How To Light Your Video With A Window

Welcome back, Filmaholics. My name is Kyle Kendrick, and in this channel you find anything and everything filmmaking. So right now, as you guys are watching this video, I am technically using artificial light, which means it's not from the sun, and that's natural light.
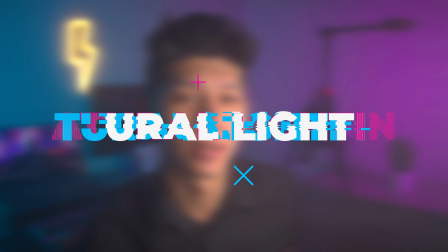[0:12]
So today, I'm going to show you guys how to light your YouTube videos using natural light. And just to let you guys know, this is also part of a bigger playlist called How to Light Your YouTube Video, so let's go ahead and check that out if you guys want up in the cards up there.
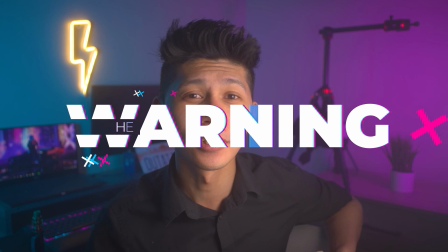[0:24]
Now let's go ahead and get started. So the first thing I want to talk to you guys about is a small little warning.
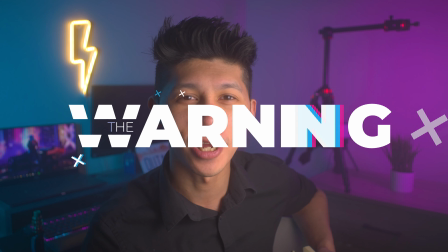[0:28]
Basically, that a window or any form of natural light isn't gonna beat a studio light. Basically, with the way you set up your studio with several lights and just lighting it the way you want is always going to look a little bit better because it has better production value. But if you're just starting out, this is going to be a great way to start out. Again though, it's not going to look as good, so it depends on what you want and your budget. But if you don't have lights and you don't have great lights or anything like that to create your studio just yet, but you want to test it out, a window is a great way to start.
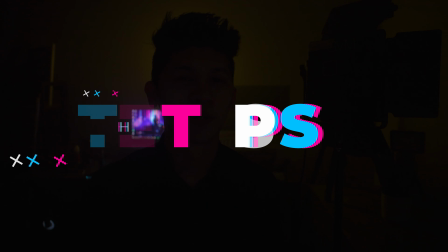[1:02]
So let's go ahead and get rid of these lights and go ahead and go through the steps. So step number one, I know you guys can barely see me, but that goes along with step number one. It's pretty obvious. Well, pull the curtains or just open the window. Now, doesn't that look better already?
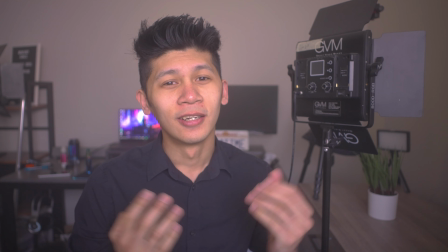[1:15]
It already fleshes out the whole thing. Now, next step is going to be angling the camera the way you want.
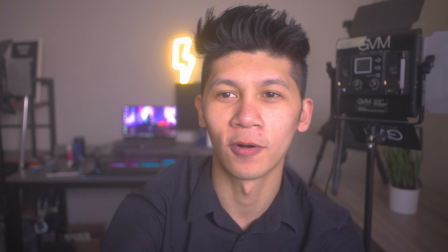[1:21]
So for me, I personally like it a little bit more over here and make myself more into the middle.
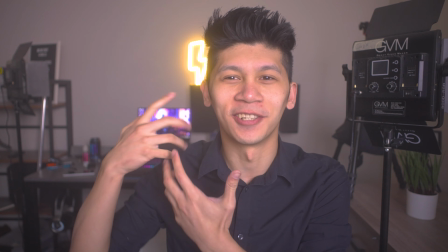[1:28]
Meanwhile, you get to see the lightning bolt. That's kind of my signature. I love the lightning bolt thing. It just looks cool to me.
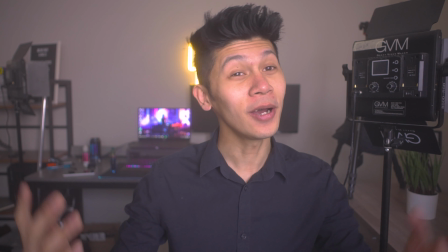[1:33]
I know it's pretty stupid, but it still looks cool to me.
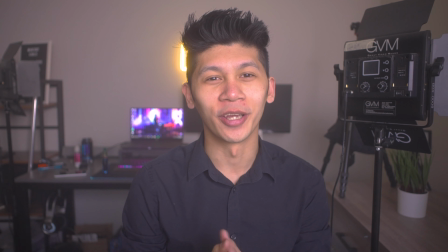[1:37]
So after you're done framing it the way you want, now you're gonna go along with step number three.
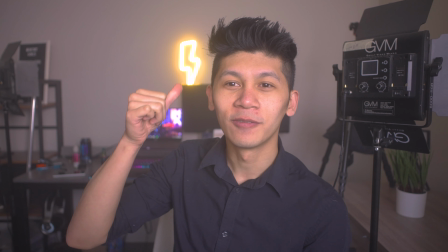[1:43]
Step number three is setting up the background. So adding props. So in my opinion, I would move the lightning bolt maybe a little bit more that way and
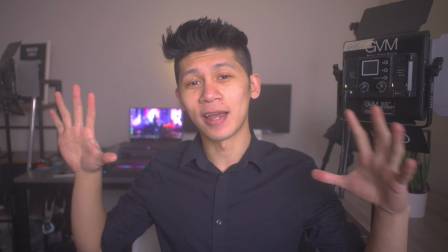[1:52]
clearing out this and making it clean and neat so that it looks like a professional studio.
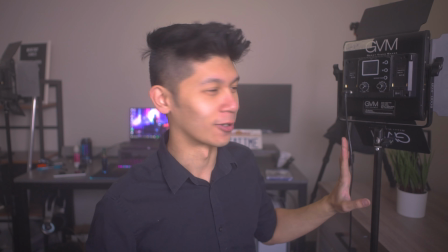[1:58]
I would make it a little bit more clean, so I would move this around. I can't currently because it's stuck on several things down here.
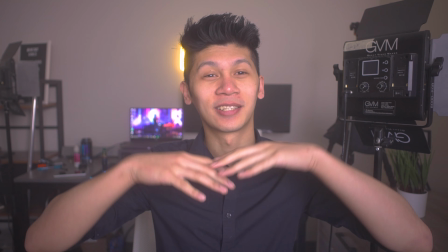[2:05]
I can't really show you that because it's not clean. I would basically just clear out that, put some props in, put some practicals in,
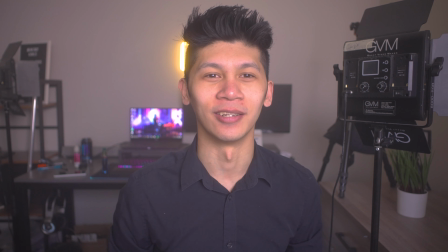[2:13]
put something that puts your personality into the screen, and that's how you make that background look good.
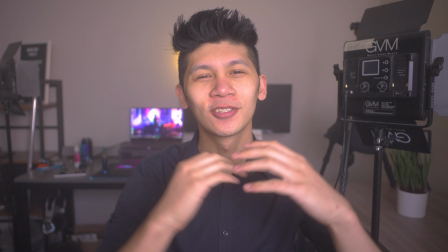[2:19]
Now for step number four. So I know we're breezing right through, but again, this is the simplest way to light your YouTube videos.
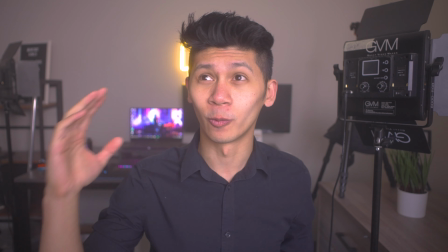[2:28]
This is the easiest way. You just wait till midday and film.
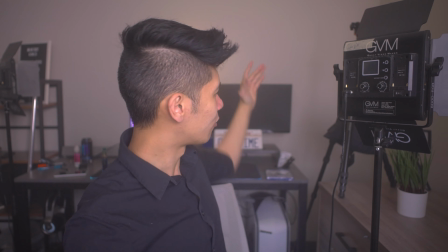[2:32]
Basically, you open the window, you frame, and then you put stuff in the background, and then you film.
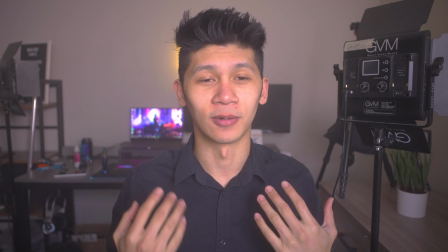[2:39]
But the last and final step is to frame your face the right way. For example, for me, I have these sharp cheekbones.
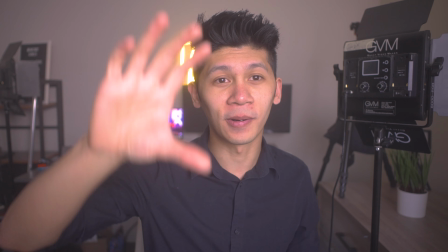[2:46]
So I like it at an upper angle, pointed down at me,
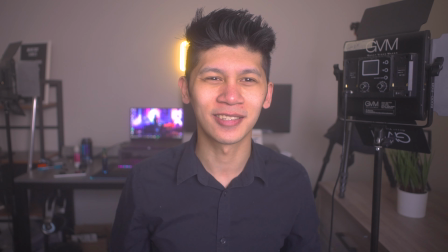[2:49]
so that it kind of like makes it look less like a skinny face that I have.
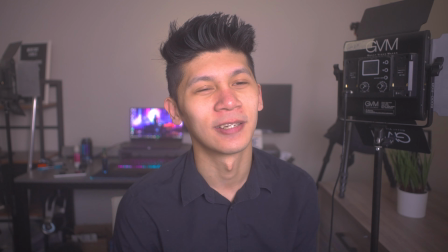[2:55]
And then I also like to lean forward a little bit just because it adds that shadow right here.
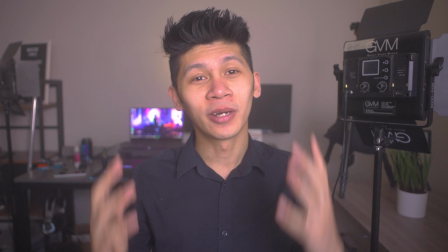[3:01]
It adds this definition, and I really enjoy that. So you gotta understand and test out which way to frame your face in it.
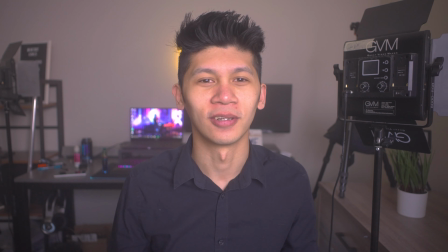[3:09]
Meanwhile, maintaining the background. So it's a little bit of a give and take.
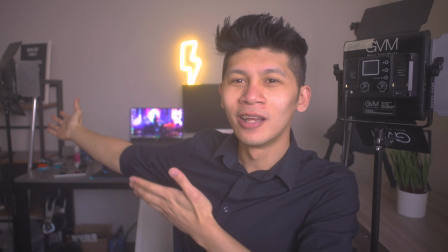[3:13]
For example, if I can't show the whole like film setup that way, I can't.
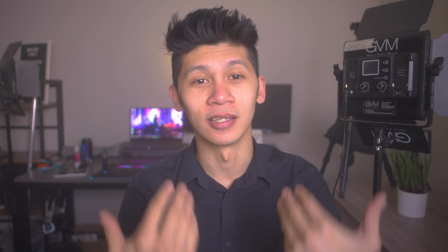[3:19]
But it still gets my face this way, and I like that. It looks better.
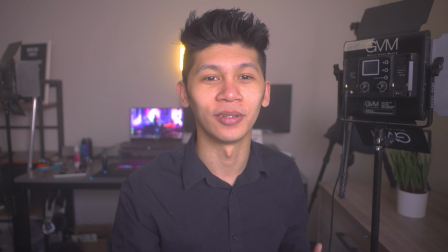[3:24]
You are the person in your YouTube videos, so you are what you are showcasing.
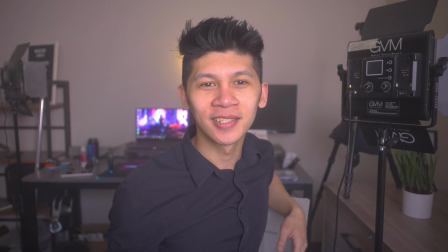[3:28]
So make sure you do that. And it's as easy as that to film with natural light for your YouTube videos.
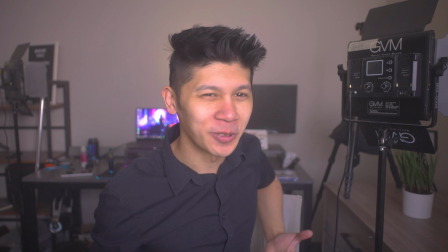[3:34]
So that's really all you have to do. It's so simple.
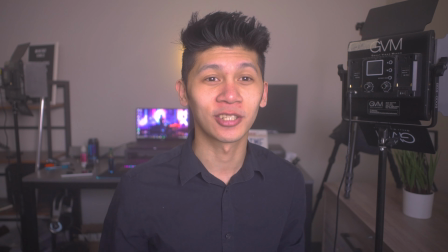[3:38]
And it's a good way to start because, again, as you can see right now, it is actually decent lighting and it gets your face just so evenly well lit.
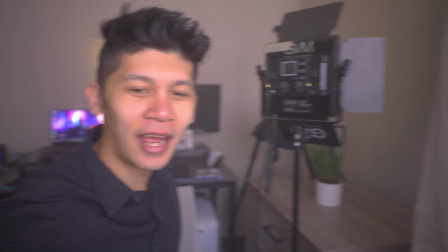[3:47]
And I do have one last tip. So on our windows, we have these tarps and they actually diffuse light really, really well.
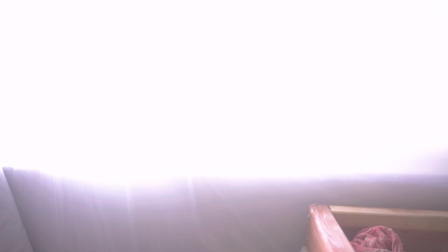[3:55]
As you guys can see right here, let me just go ahead and lower the ISO so you guys can see what that would look like.
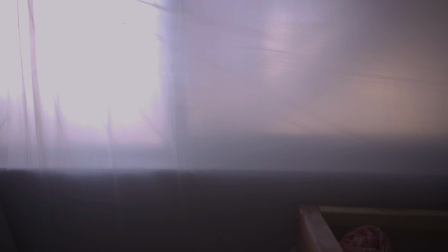[4:03]
Yeah, it's just regular Home Depot tarps.